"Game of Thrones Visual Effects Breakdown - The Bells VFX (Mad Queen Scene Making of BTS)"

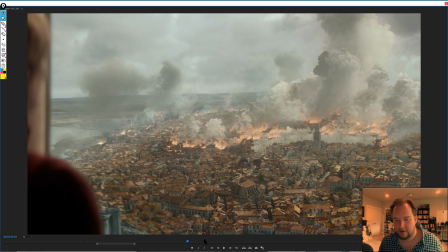1702s
And I think it's just really important to give context to, like, what's going on in the city, because when you're cutting into these
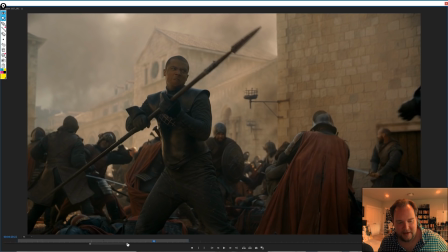1712s
extremely tight shots like here, it's hard to think, well, is that just happening there or what's going on?
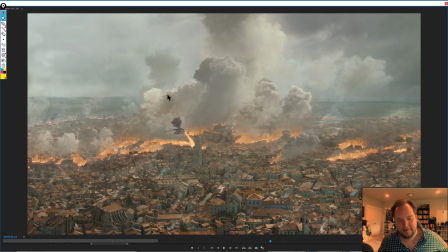1718s
So just cutting away to these, it kind of helps really kind of show the devastation and destruction that's happening throughout the entire city.
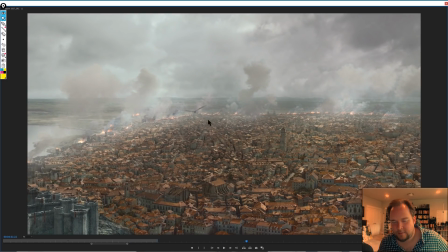1726s
And more importantly, initially you might have a few smokestacks, bit of fire, probably more towards the water where it all began.
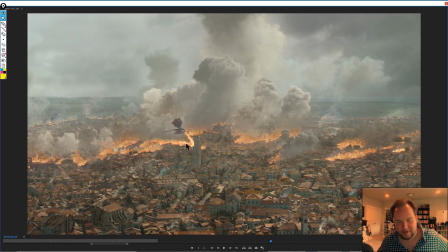1735s
And then by the end of it, you can see that all of this, like the progression over time, and it's just important to kind of show,
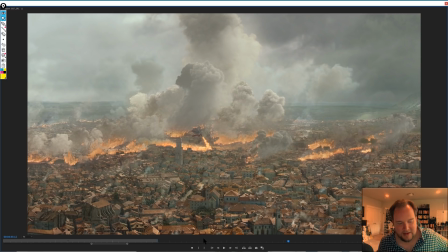1743s
let's say, cutting to Cersei, seeing that, she's failing,
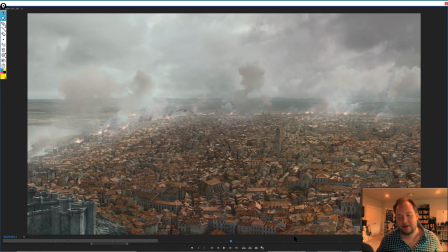1749s
the war is kind of one-sided. And so these sorts of shots,
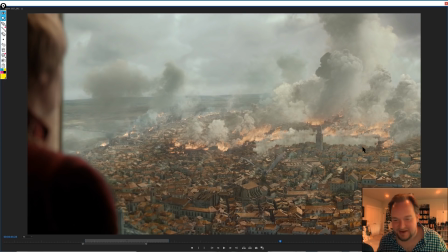1756s
these sorts of shots are really important just to kind of give context to that.
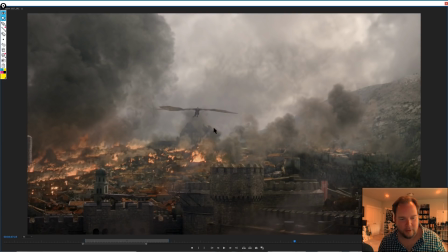1762s
So they're quite important. And then you got other ones like this. I feel like, because there's a couple of, like, 3 shots, I think, in here that are these, and I feel like they're done by a different studio,
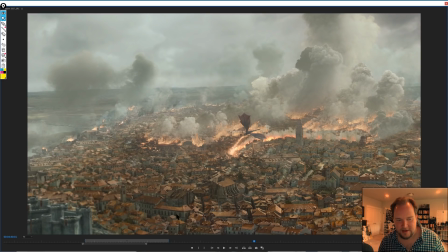1772s
just because the colors, I don't know, I'm going to talk about this in a minute, but, like, basically these are a lot more high contrast shots.
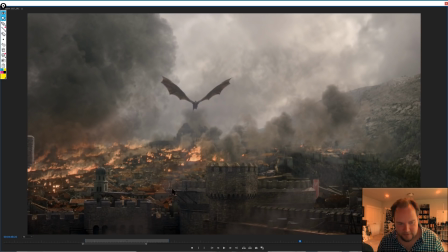1784s
There's a lot of them. So I just feel like these were done by a different supervisor, possibly and probably a different studio.
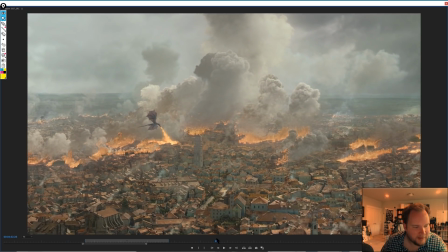1790s
There's a couple of things that are happening. Okay, so yeah, I'm just looking through this.
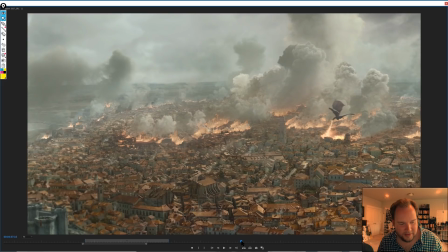1797s
There's one shot here that I feel is
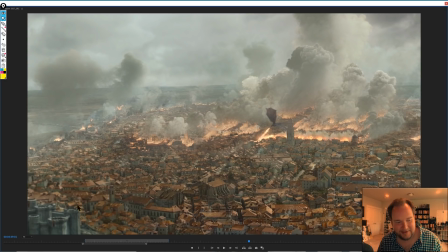1805s
probably a different compositor because they've gone and added this kind of depth of field to make this area down here defocused.
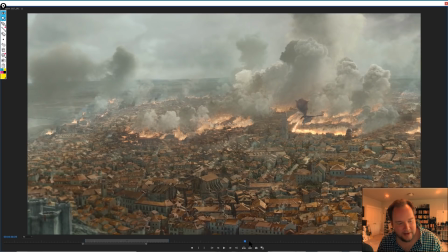1813s
So none of these other shots have it because it shouldn't have it. And I think it's kind of interesting that this managed to slip through the cracks.
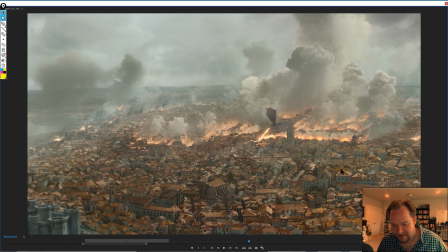1821s
Joe Bauer, I've never worked with him, but he's the VFX soup for all of Game of Thrones, and he definitely isn't afraid to say what he wants, which is great. But I also know that they're very meticulous about the shots on the client side as they come in.
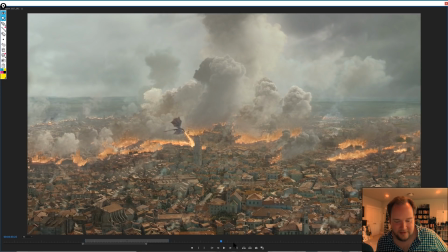1836s
So I'm just pointing this out because none of these other shots have this depth of field, and
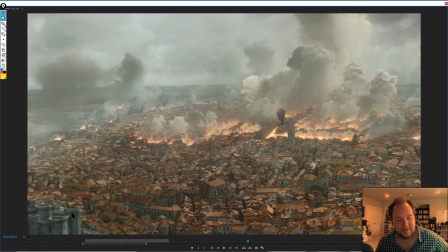1843s
specifically from like what you would capture in a lens, you would never get this at all. Like this is pretty much all considered to be background. There's no midground or foreground. So having that depth of field down here, it looks like a really bad Instagram filter. You know, the depth of field that you can kind of add on to center focus and things.
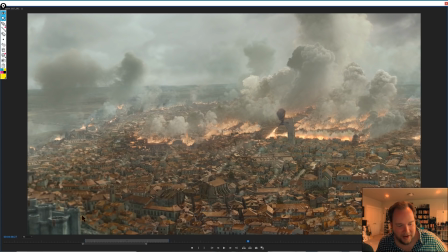1862s
So yeah, I find that interesting. I'm guessing that this shot was comped by a different compositor to the other ones just because, oops,
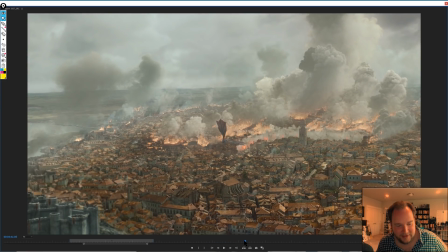1874s
none of the other ones have that problem. So yeah, it's kind of interesting because yeah, that should never be out of focus like that. I always do find that like when you are shooting things digitally, if you work on set, if you've got a lot of experience with cameras,
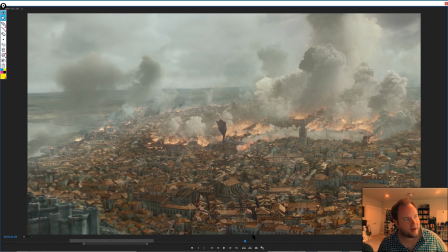1891s
you know how cameras work, and it's really problematic when you get people who are comping elements together and they don't really understand how a lens
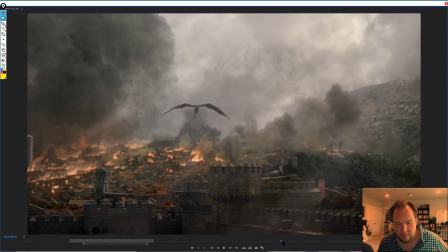1900s
or the camera sensor works. So, okay, so actually moving the shot along a little bit, she should be out of focus, absolutely.
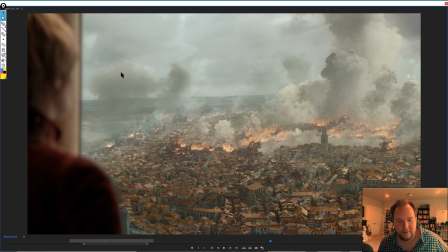1908s
She's a foreground element. All of this, though, is a background, and there's no real midground.
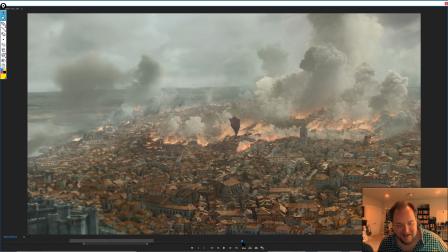1913s
So for this, you know, I won't hang on it too long, but yeah, this should not be the case at all.
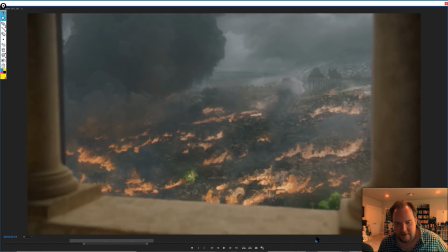1924s
So I like that rack focus right there, having it out of focus as it shifts from
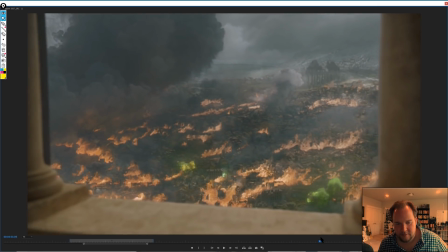1930s
in focus here to focusing in there, and all of that goes out of focus.
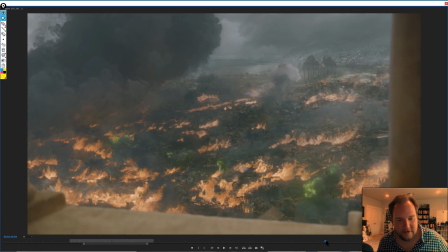1935s
That's how a lens will work.
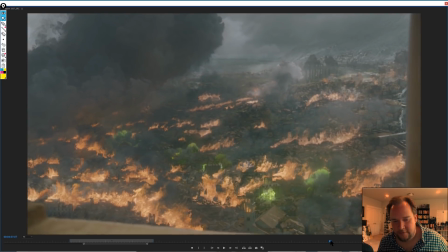1940s
So, or how the focal length will work.
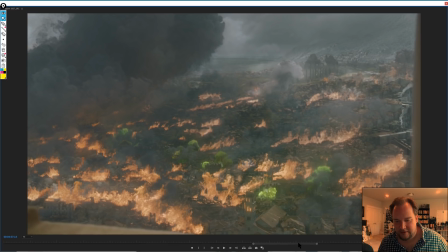1943s
So, you know, again, these shots here kind of feel a bit more
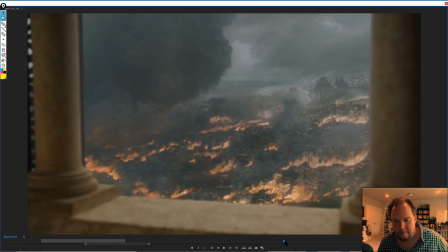1953s
like they're by the same studio because there's a lot of contrast between them.
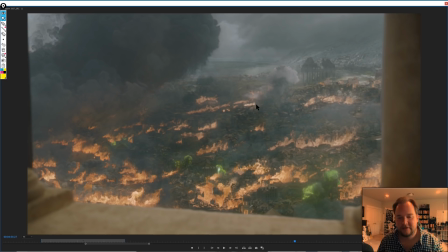1959s
I think this is cool. Again, this is shot progression as far as I'm concerned. It's showing the demise of the city.
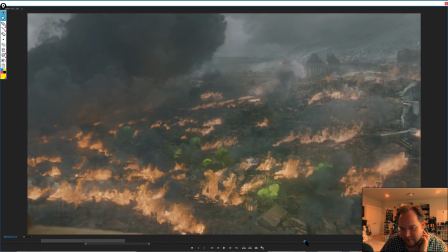1964s
The whole city is falling apart. So really amazing. I like the fact that they had the wildfire there. I guess I need to be more of a Game of Thrones fan to understand like why there is the green wildfire everywhere, whether it's because of the
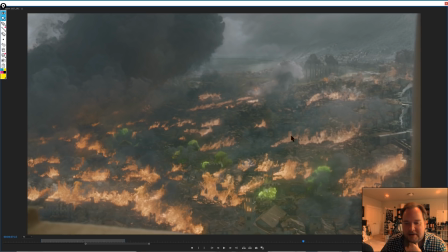1984s
Targaryen king initially having it all back down there back in the day because I know he wanted to burn the city down,
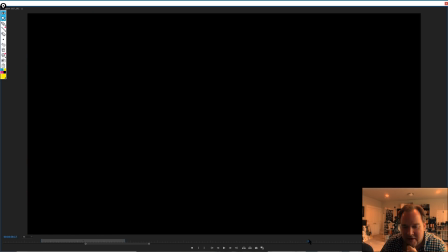1989s
or it's just that stuff's been scattered throughout the city underground. But maybe someone can leave in the comments like why that is.
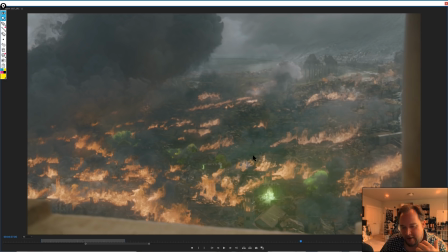1997s
But yeah, I think it's really cool just to kind of give some variation or differentiation to everything going on. So one last thing I'm just going to talk about really quickly is the crowds, because I think that is an important factor to talk about.
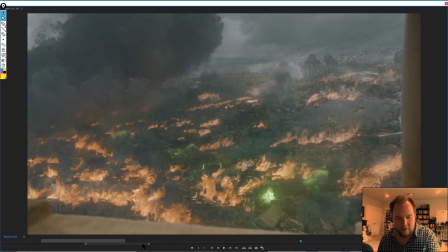2011s
I don't want to go too deep into it, but it's well worthwhile kind of just touching base on it.
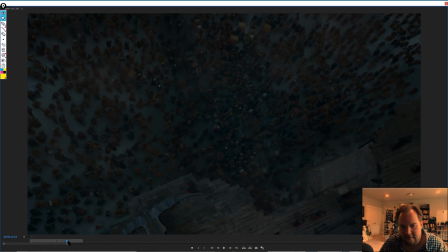2020s
So in general, there's a lot of digital crowd shots, and they're so necessary just to help, again, just like the map painting showing these really wide shots of the entire city being destroyed.
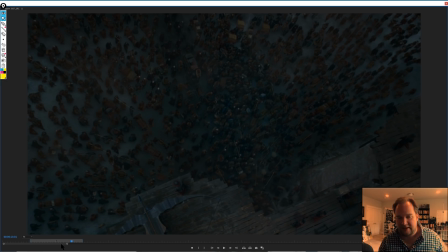2033s
These are important to the show population, the show density. So in other words, you'll notice like most of the time you're going to have shots like this.
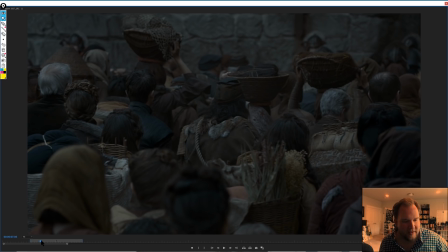2041s
I think this is like a 35 mil, but then a lot of tighter shots like here.
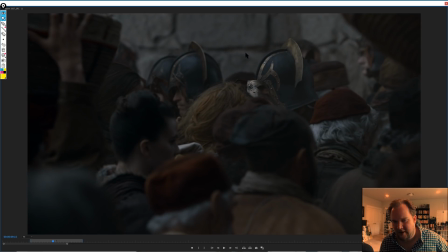2046s
I think that's a 50 or 85, depends how far back the camera is.
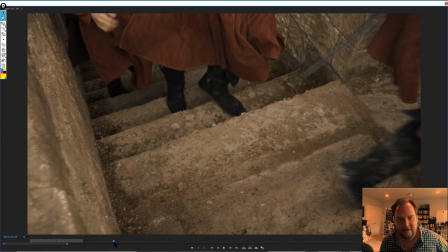2051s
But you'll get a lot of these as these soldiers are running up here.
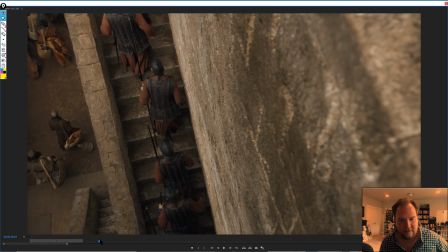2055s
These are all very tight,
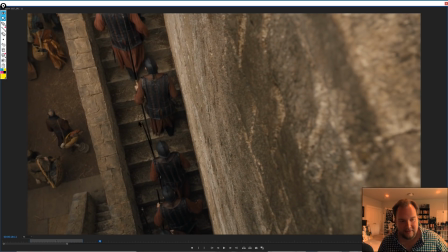2058s
so that way you can show a lot of soldiers and kind of hint towards there's lots of people and it's a very populated area.
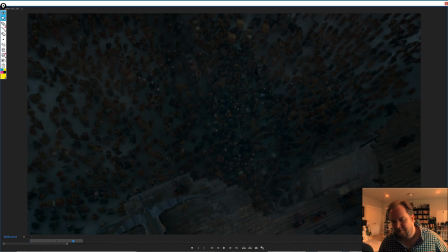2065s
But then as long as you have occasionally shots like this to kind of show context,
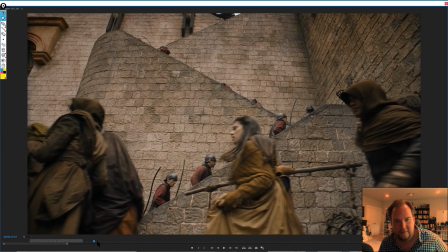2071s
you can get away with having very few people in a specific shot.
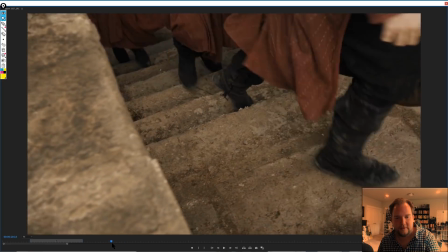2078s
So shots like that,
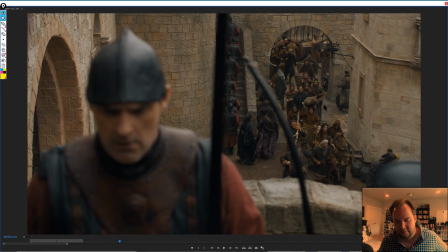2081s
obviously there's a lot of extras, and you know, it makes sense on certain shows where you don't have the resources, but a show like this, one of the last episodes, like you're going to have a lot of extras. So I don't think it's an issue of like them not having enough people.
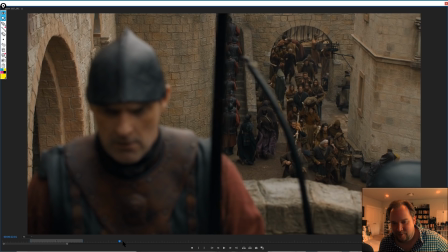2097s
I think that you would probably have a couple hundred people around at any given time,
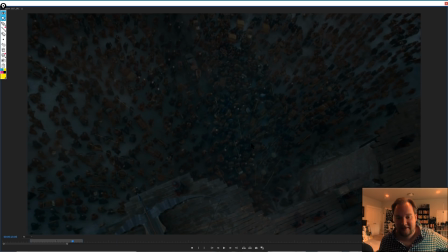2101s
but obviously you need these bigger shots to give context to like how many people, because it's meant to be at least 1 million people in the city.
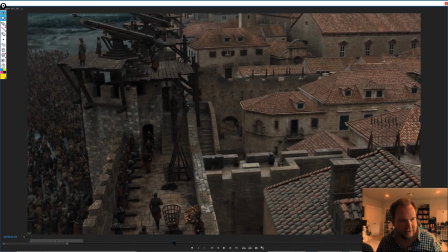2112s
So even shots like this again, where depending on how much of this is practical, like an actual set piece, but you got all these guys up here. I would imagine it's broken up into these guys up here are a set,
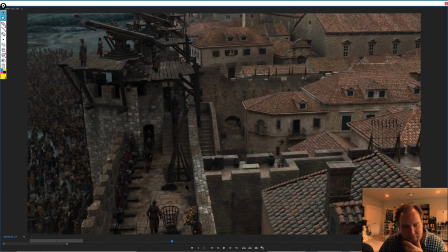2131s
and then these guys down here are a separate set, and then doing motion control.
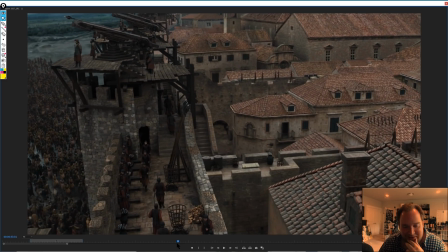2136s
There's a lot of motion control operators on, I was looking through the credits on this episode, so I'm just kind of curious about that, or going completely digital with a lot of the environments. So either way, having all these people down here is that context.
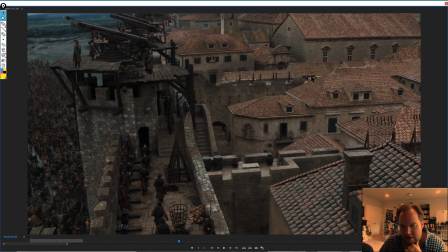2152s
It just helps show that right now, at this part of the story, inside the walls is completely empty. There's not that many people. There's soldiers all prepping, but the population, the majority are all outside, and so they need to be let indoors.
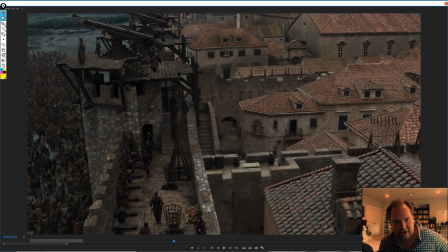2171s
And I'd assume that this is shot, and then this is shot, and then a lot of the rest of it is all digital. That's my guess.
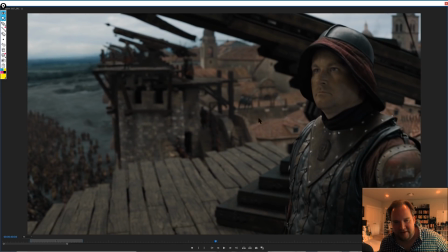2178s
But that's also why you have shots like this, where the camera pans down to a soldier.